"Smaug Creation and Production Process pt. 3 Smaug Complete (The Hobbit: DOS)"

one thing with Smaug that defines him, apart from other dragons, apart from his size, is really his personality. And that's what is truly interesting. And obviously Tolkien created that. I mean, just like the scenes with Gollum and Bilbo,
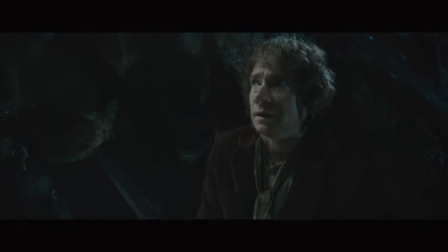we wanted to stick to the blueprint of the drama and the dialogue largely that Tolkien had written.
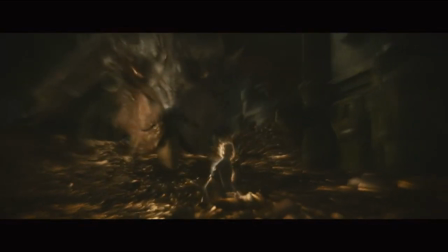Well, thief.
It's an important sequence when Smaug is talking to Bilbo.
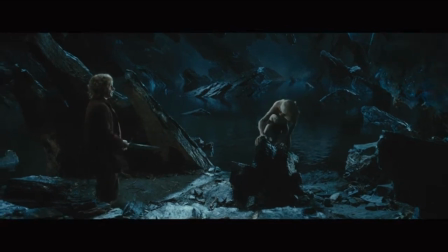It's reminiscent of the Riddles in the Dark sequence. You know, it's this sort of one-on-one character study, really.
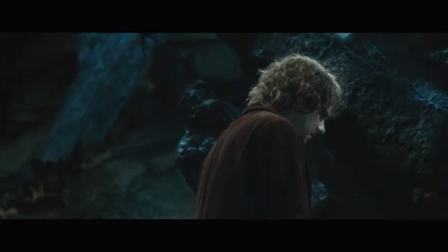Time's up.
But of course, with Gollum, Bilbo was able to get on top of the situation.
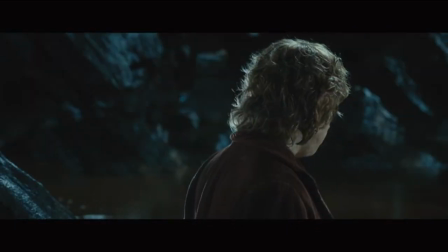What have I got in my pocket?
And with Gollum, I think you can.
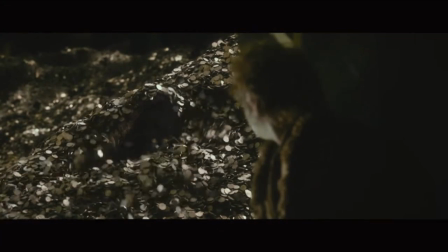But with Smaug, he's kind of smarter than you are. He's been there for, 200 years, taken this over from the dwarves. He knows somebody's coming. He's been waiting. I mean, he's sitting there for 200 years on this gold, knowing one day somebody is going to want that gold.
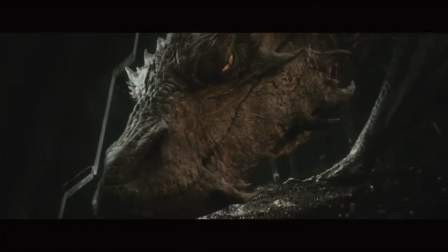Dwarves, whoever. Someone is going to be back. And when that moment comes, it's this little hobbit.
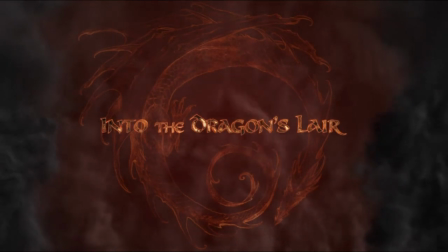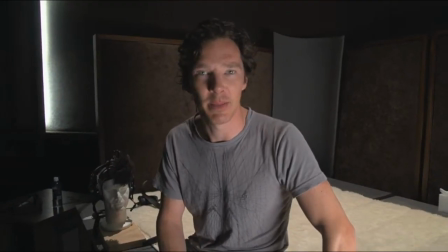Hello, good morning, and welcome to ADR for Smaugy Smaug. This is my insistence.
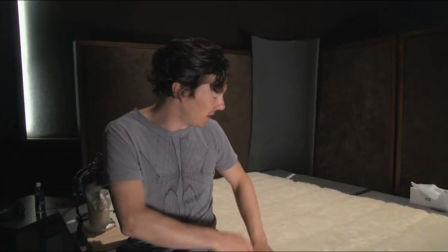Please pan to the left, and you're right, and you'll see this beautiful sheepskin floor, which I insist on.
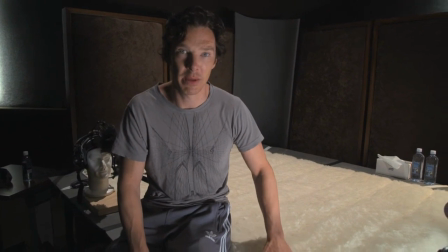I wouldn't get on a flight unless I knew I was going to be acting on this. There will be nudity.
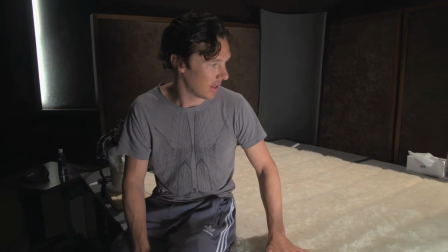This is not your usual ADR session. Smaug likes to slither about in amongst lamb wool.
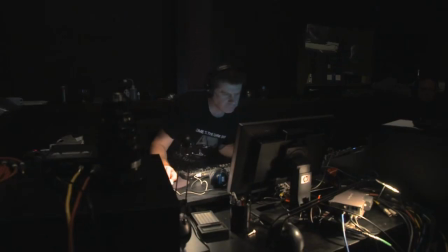And I wonder why I get into trouble. No, seriously, this is amazing. So what's happening is we're sort of laying down the last third of Smaug scenes,
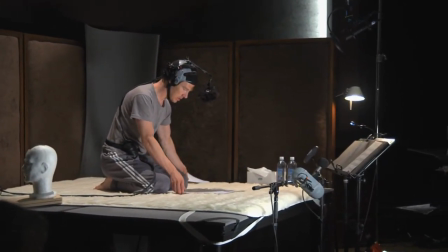and then that script's going to be finalised and go off to the West Boys, and magic will happen.
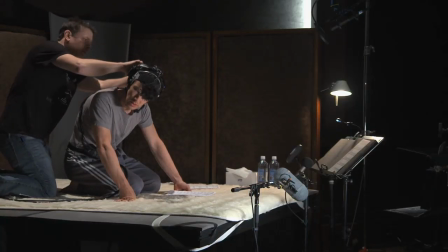So basically, I'm getting all the help I can to become the worm. What you want to do is you want to create an environment that the actor feels that he can become the animal.
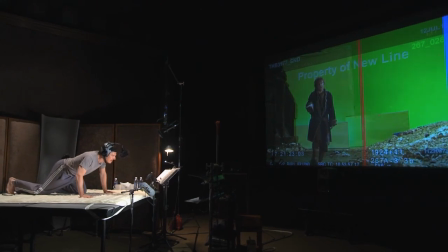And so we had a little kind of stage set up. Well, we need him on a padded surface.
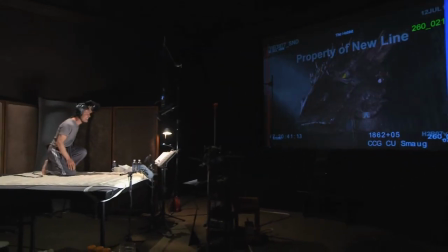He wants to be on his hands and knees. We had to get him up off the ground so that it gives him a sense of playing down to the character Bilbo.
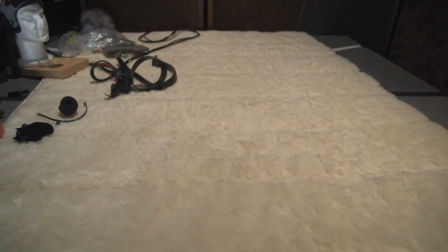The wool was the quietest thing we could put here to make it comfortable from an acoustic point of view rather than
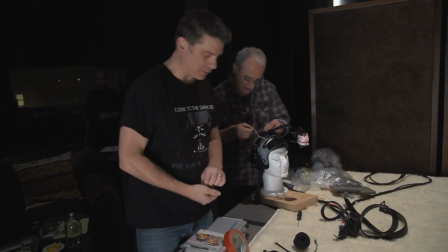scratchy clothes. Yeah. There's been a few jokes about pink fluffy handcuffs, but we haven't pulled them out just yet. We then arranged a number of mics around him, but it became obvious that Benedict was going to move. He was going to do a lot of movement. He was going to assume the dragon, and he was going to be standing up.
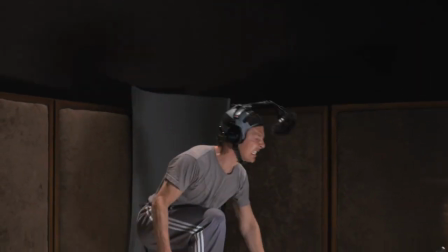He was going to be crouching down. He was going to be doing the whole gambit.
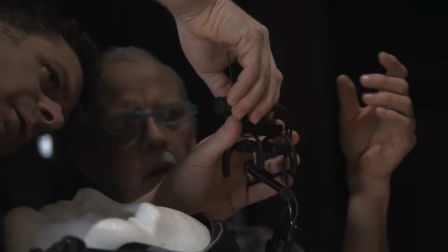And so a lot of work went into working out a kind of a miking arrangement, which was basically wearing one of the motion capture helmets with the mics.
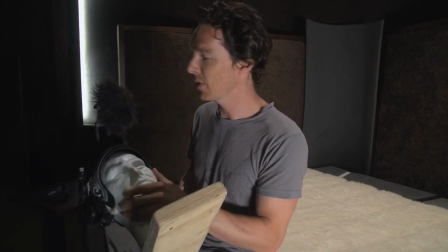This goes on top of my head, and I look quite like I've got a sort of, it's like a Coldstream Guard cap, isn't it, in miniature?
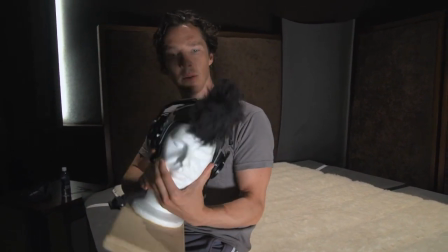But that's a brilliant microphone, so I can move my head at any angle and articulate sort of his body movements without losing any sound record.
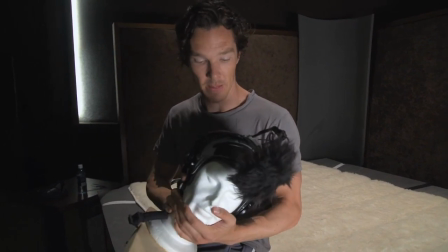So that's very unusual.
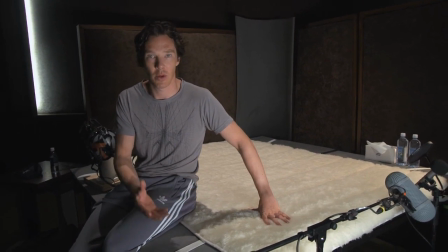And this is layered on top of what we've already done with motion capture as a guide to how he'll look and eventually sound,
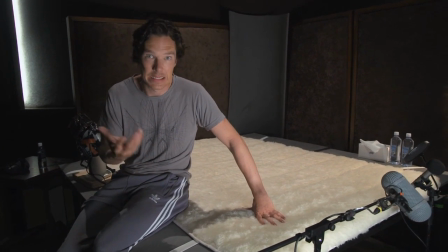because obviously there'll be some distortion to my voice because I'm not a however many 100-year-old fire-breathing worm who lives under a hill,
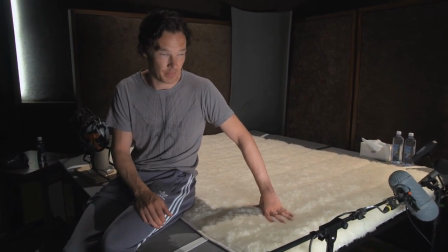who can fly, who's very big.
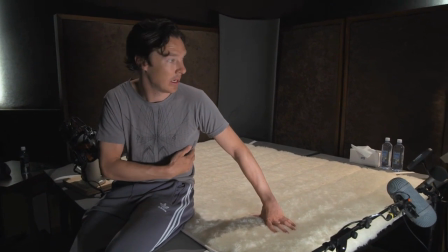Getting there, but there's only so much I could do on a Sunday morning, and we're about to start, I think, so I better put on the helmet and get going.
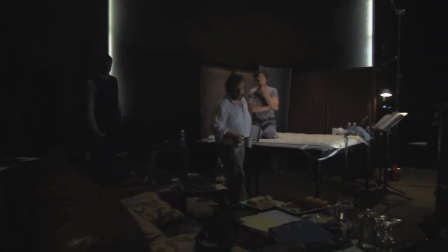Yeah. Hello. Of course you can. Good.
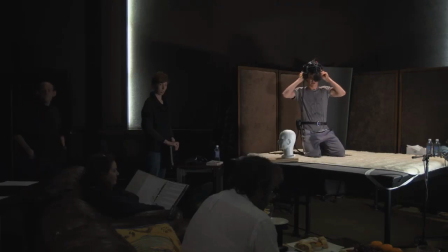Well, I think we should start by just running that thing from yesterday a couple of times, because that kind of leads you, the psychological,
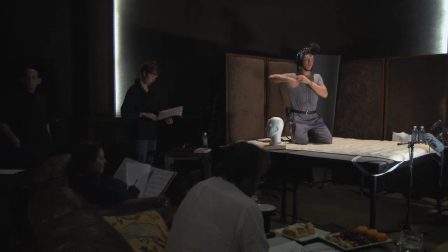psychologically that leads straight into the next scene anyway. So we may as well get into that headspace, and then we can carry on to the next
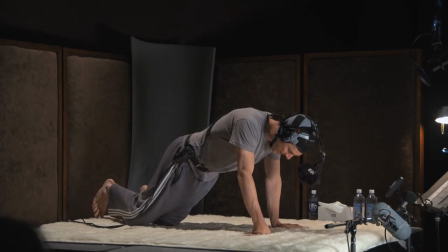one. Okay. All right. Okay. Where would you like to go from?
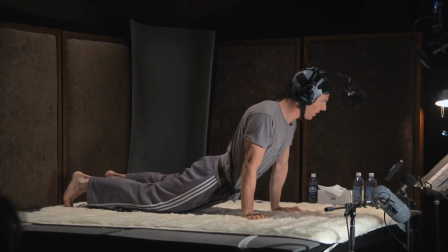It's Oakenshield, that filthy dwarvish usurper.
So that's Q301.
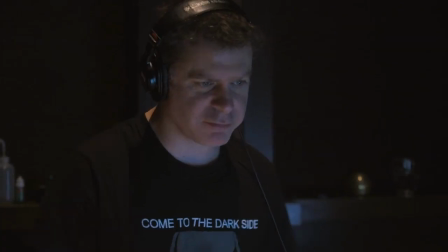From that spot. Standing by for take 1, 301.
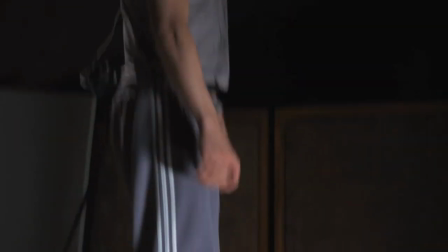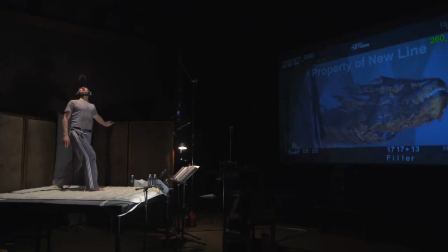And here we go.
Oakenshield, that filthy dwarvish usurper.
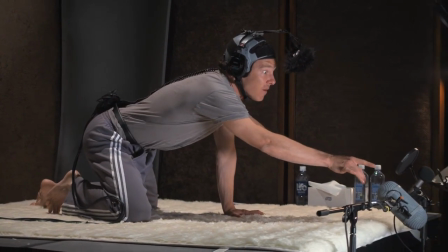He sent you in here for the Arkenstone, didn't he?
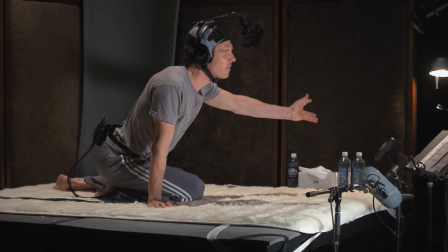He weighed the value of your life and found it worth nothing.
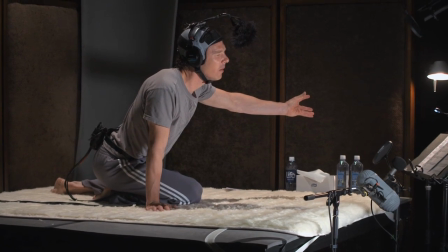But it
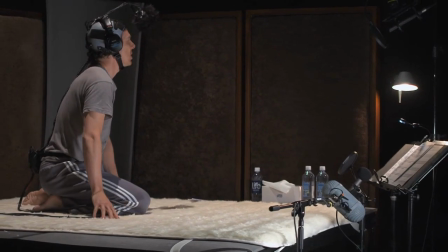matters not. Oakenshield's quest will fail.
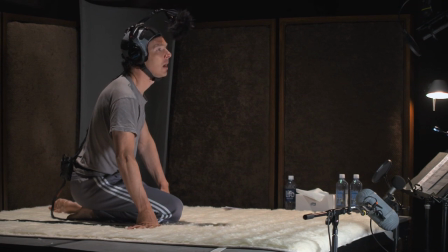The darkness is coming. It will spread to every corner of the land.
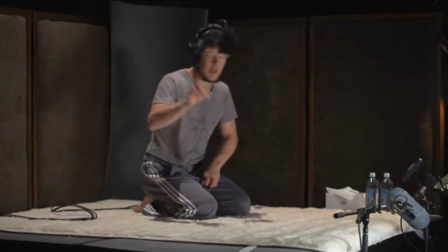Okay. Okay. Good. I mean, for me, I mean, I know you're worried about pace, Pete, but I mean, obviously, you can condense the gap between the lines.
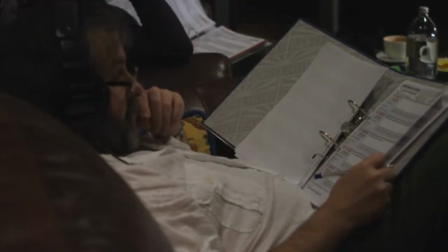I'm just giving it enough breath to be able to give the tone of it, but because it's just like a slow to me, it's like a slow Japanese water torch.
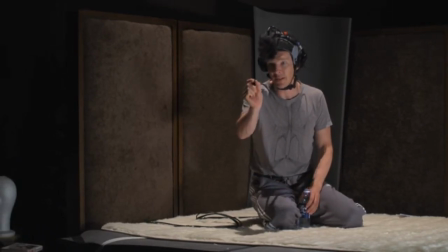It's like, I'm just going to tell you what the truth is. I'm going to plant this little seed and watch it grow in your mind as a fit.
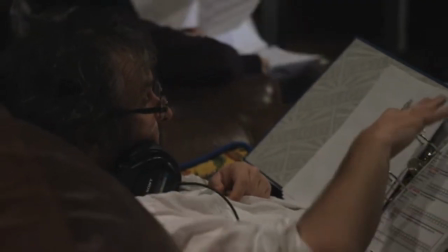There's actually, this has to be shaped quite carefully.
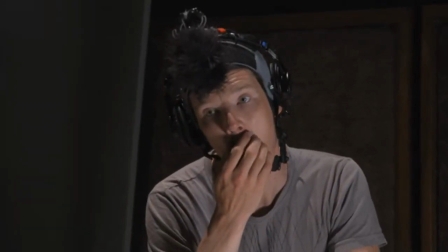There's certainly moments where it has to be heated and movement, and there has to be a sense of movement and physicality, but then it goes back to another
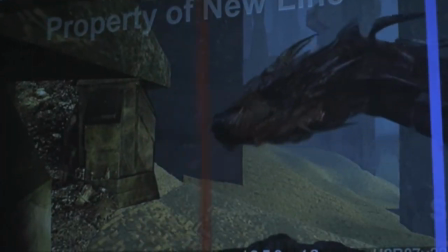getting in his head bit towards the end. Well, why don't we run the next chunk and just great, just have a look at it and have a look at it.
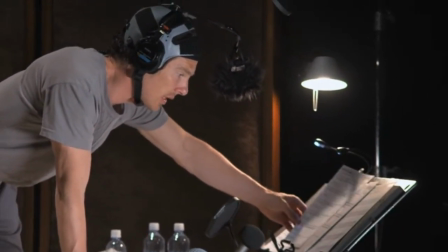Where does it go to?
How do you choose to die?
Yes, Standing by to roll.
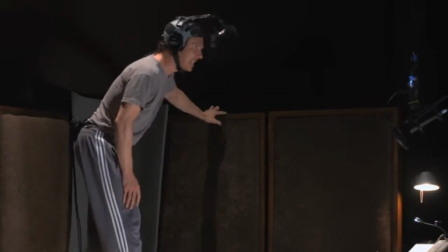Pitch is on.
I will not part with a single coin.
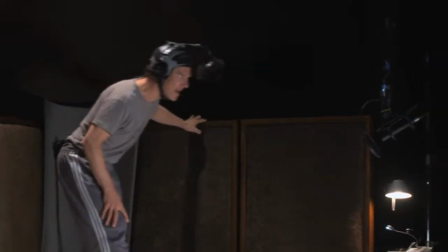Not one piece of it.
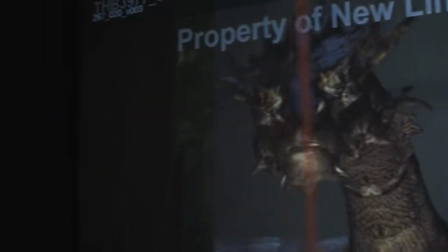My teeth are swords. My claws are spears.
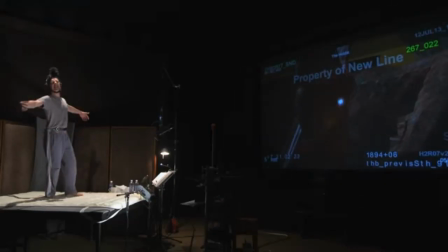My wings are a hurricane.
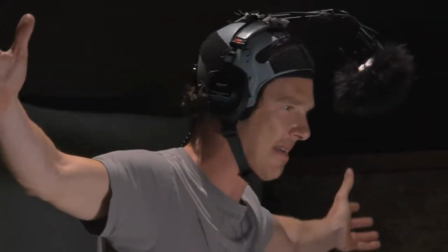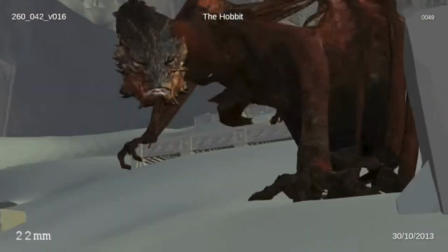That was great. Yeah, that's good.
My claws are spears.
Smaug had to have a personality. That was obvious, which meant he needed to have all the subtle kinds of facial expressions that we're used to seeing in a dialogue scene.
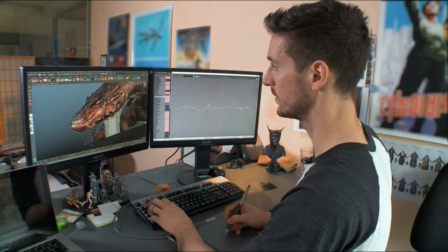And that became really tricky because of the elongated shape to his head.
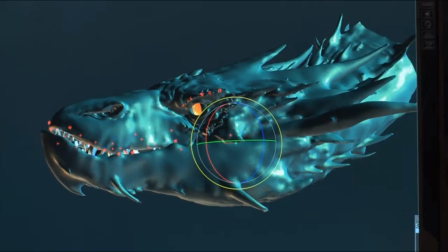And we realized that a lot of that comes down to the eyes and the mouth, as it does with any other character. The biggest challenge is bringing Benedict's performance into an alligator almost. It's a big flapping jaw with very little flexibility. With such a big mouth, you don't need to move it too much to really get words out. And so what we really did is kind of pushed his whole performance to the front of his face.
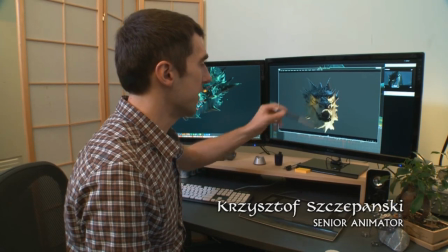So it feels like the front of his mouth is sort of mimicking a human face.
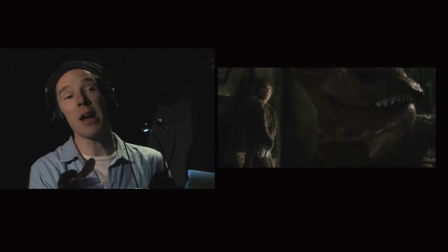He has weighed the value of your life and found it worth nothing.
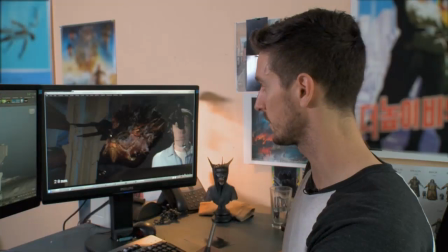Wherever we could, we tried to honour Benedict's acting cues. And what I mean by that is we would study his video and maybe he would turn his head like that,
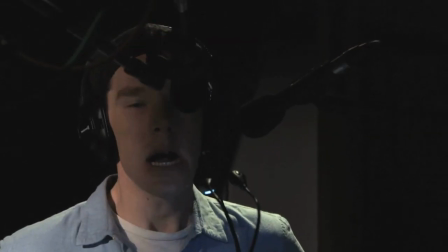or maybe he'd sort of lift his head back and look down his nose as he's reading the line.
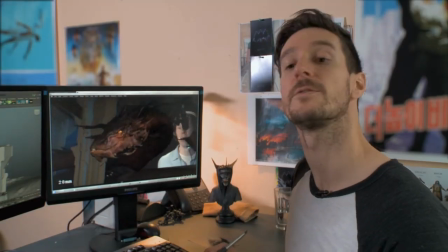Lovely titles.
He had some nice sort of head moves and things like that, and tilts that were very snide,
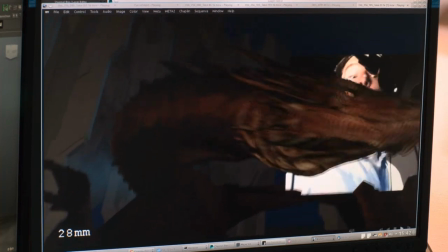and it really helped guide it even further as far as what sort of emotion Smaug had at that given moment.
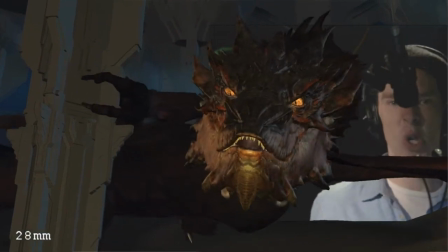Oh, I don't think so.
When you're looking at a performance, you're looking at the minutia of the face and how it's acting and how emotions cross the
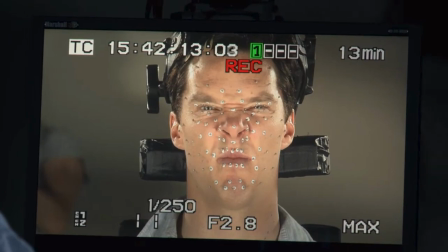face and just little fine things that a great actor will give you that you don't even notice that you're watching.
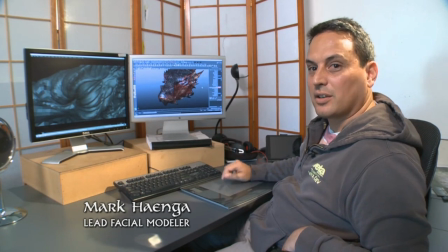So we had to make many controls that allowed us to have that level of complexity, but also express in a way a dragon would express.